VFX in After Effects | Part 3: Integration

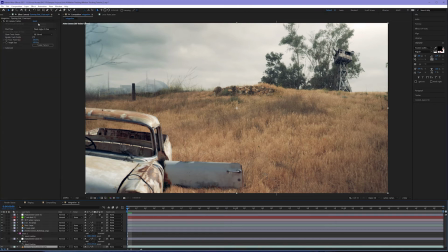747s
I'm going to come down to my opening shot image. I'm going to come up to effect, come down to color correction. I'm going to go down to levels. Because this is straight out of the camera, it's always going to be flat. And I know we added some adjustment layers to help with this, but it didn't do a whole lot to my original image.
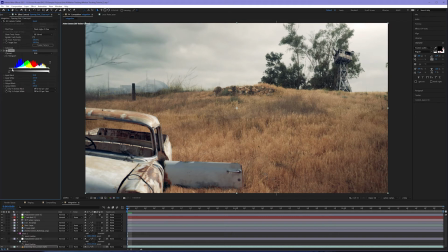766s
I'm going to increase the black values a little bit to add some contrast. My whites look pretty good, so I'm going to leave the right slider alone. Now we have to remember that when we increase something for our opening shot, we have to copy and paste that effect onto our roto layer.
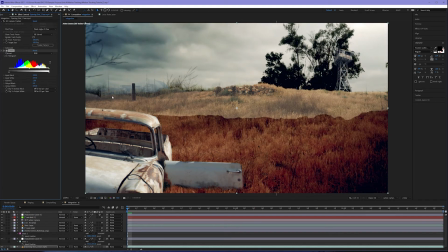785s
Otherwise, as you can see if I emphasize this, our roto layer stands out like a sore thumb.
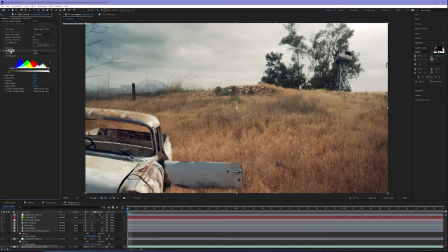790s
So I'm going to come to my levels effect, hit control C or command C to copy that effect, click on my roto layer, and hit control or command V to paste it. And now it's a bit more integrated.
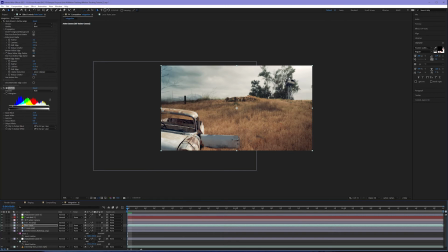803s
Increasing the black values of my background now makes me realize I need to change some things in the tower.
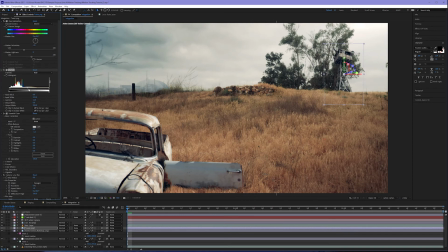808s
And if you can't tell by now, integration is kind of a dance. It's a push and pull.
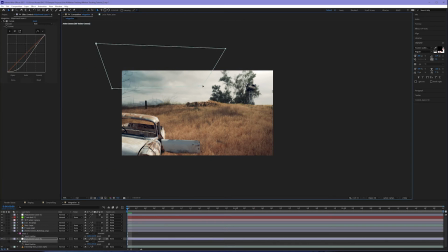813s
As you change something somewhere, you may have to go back and adjust something elsewhere. And eventually the image really starts to come into view. At this point, your computer may start to give you some grief. a lot of color correction with a rototrack layer a lot of masking this
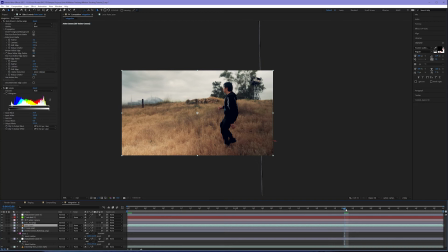830s
is going to make your computer work for its money so be careful and save often now the last thing we need to do here before we move on to the environmentalizing layers is to add motion blur to our 2d elements so our camera moves here which means there's going
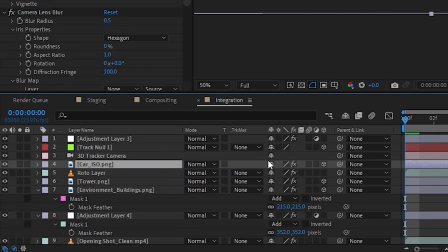848s
to be natural motion blur so let's come down to our checkboxes on each of our integrated layers and turn on the motion blur checkbox for that given layer, the car, the tower, and the building.
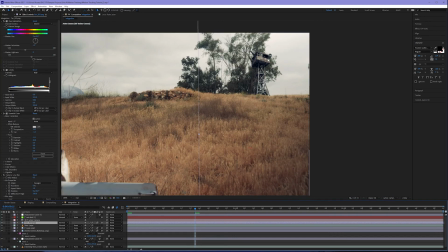860s
This is going to ensure that as the camera begins to move, that these layers will blur as the movement takes place.
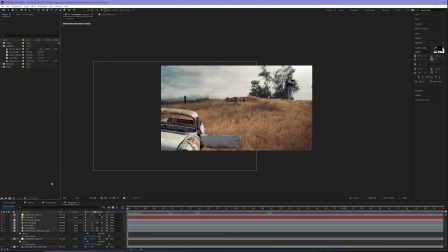869s
The last part of integration is going to be what I call environmentalizing, which is taking things like flares and dust to really add some extra dimension to your image. Now I have a flare here that I'm going to drag into and on top of all of my layers.
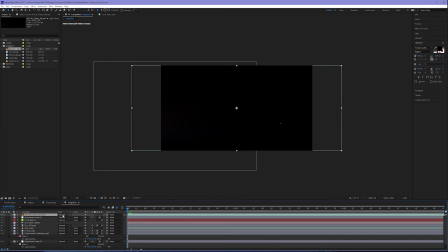885s
Flares need to be screened. So we have to make sure that we come to our mode pull down and change this to screen.
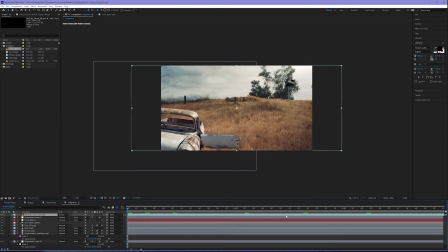891s
This removes the black and just leaves any of the color from the flare. Now you may not like flares. I happened to side with JJ Abrams on the coolness of flares. But if you don't like flares, feel free to leave the flare out. But it does do a lot to cover some of the edges that may not be up to par.
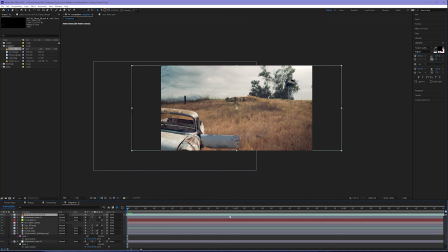908s
Now I'm going to adjust by clicking and dragging my actual flare layer. I'm going to pull this over because this particular flare doesn't come in until a little bit later. You can start to see it there as it comes in. I also want to add a dust layer. I have the mDust effect here.
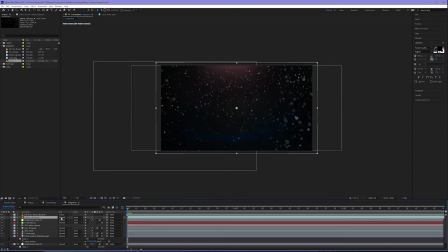927s
I'm going to drag down beneath my flare. And like flares, we have to make sure that we change the pulldown for our dust layer to screen.
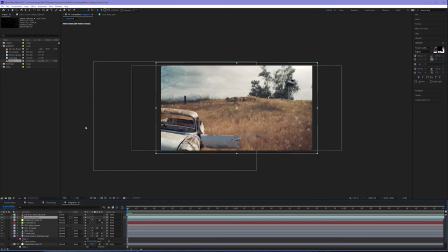936s
Now this looks nowhere near realistic for several reasons. The dust particles are a bit too large and it just seems a little flat. So we're going to actually add a mask to this. Get out your rectangle tool with your dust layer selected and we're going to draw a mask.
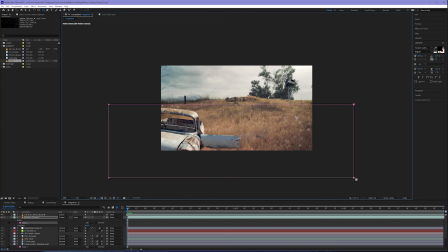953s
Draw a rectangular mask over the bottom portion of the dust. Hit F on the keyboard to bring out the mask feather. Let's increase the feather substantially, nearly 600%. With my selection tool out now, I can kind of start to come in here and refine this,
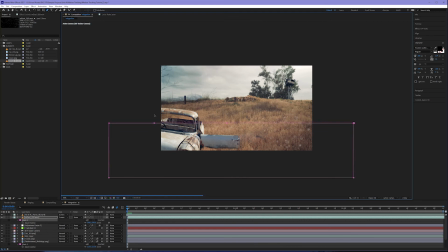972s
even getting my pen tool back out and adding some points along the way if I want the dust to appear a little more on one side of the image or not. Now, something that's going to help this is by making this a 3D layer. Why? Because as our image moves, we want the dust to actually move with the camera.
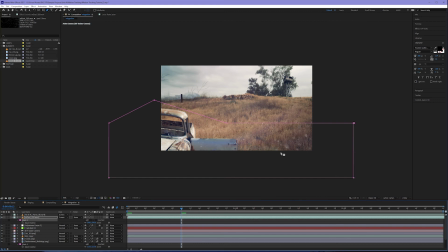990s
Otherwise, the dust is going to look like a pure overlay, and it's not going to actually move.
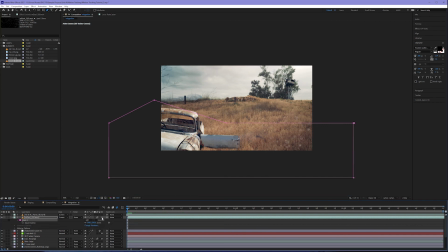995s
So I'm going to go ahead and turn on both the motion blur and the 3D checkbox, and this is going to make it on the same plane as the car, which is good, because I kind of want the dust to look like we're walking into it as the shot progresses.
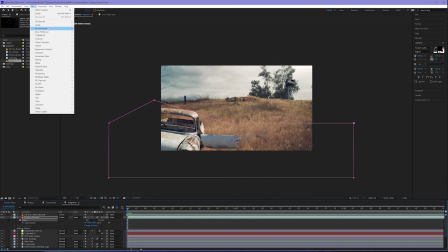1009s
We may want to add a camera lens blur to really sell the integration of this dust as well.
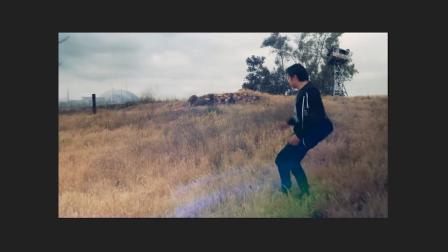1016s
Now this has a pretty good look to it. The dust adds some depth. The flare adds some haze over the top of everything.
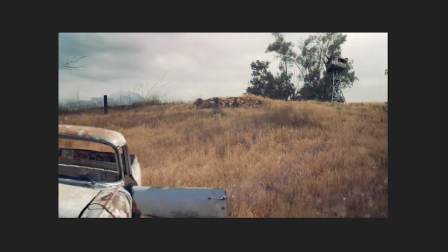1024s
The tracking in ZSpace works for the most part, but feel free to go back and fine-tune anything we've done in these last three tutorials.
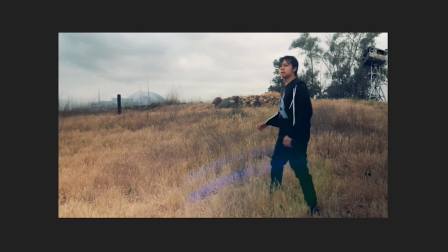1031s
Integration is really fun. It is tedious, but it's really fun because you start to see your overall image come together in a cohesive shot. Now, we didn't do any special effects for this particular take. We were purely trying to composite and integrate some elements into a shot.
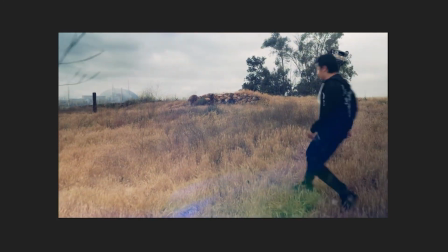1048s
The process is the same.
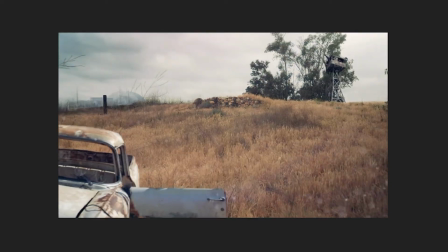1050s
So have fun with the visual effects process inside of After Effects, and go forth and make some compelling and well-integrated composites.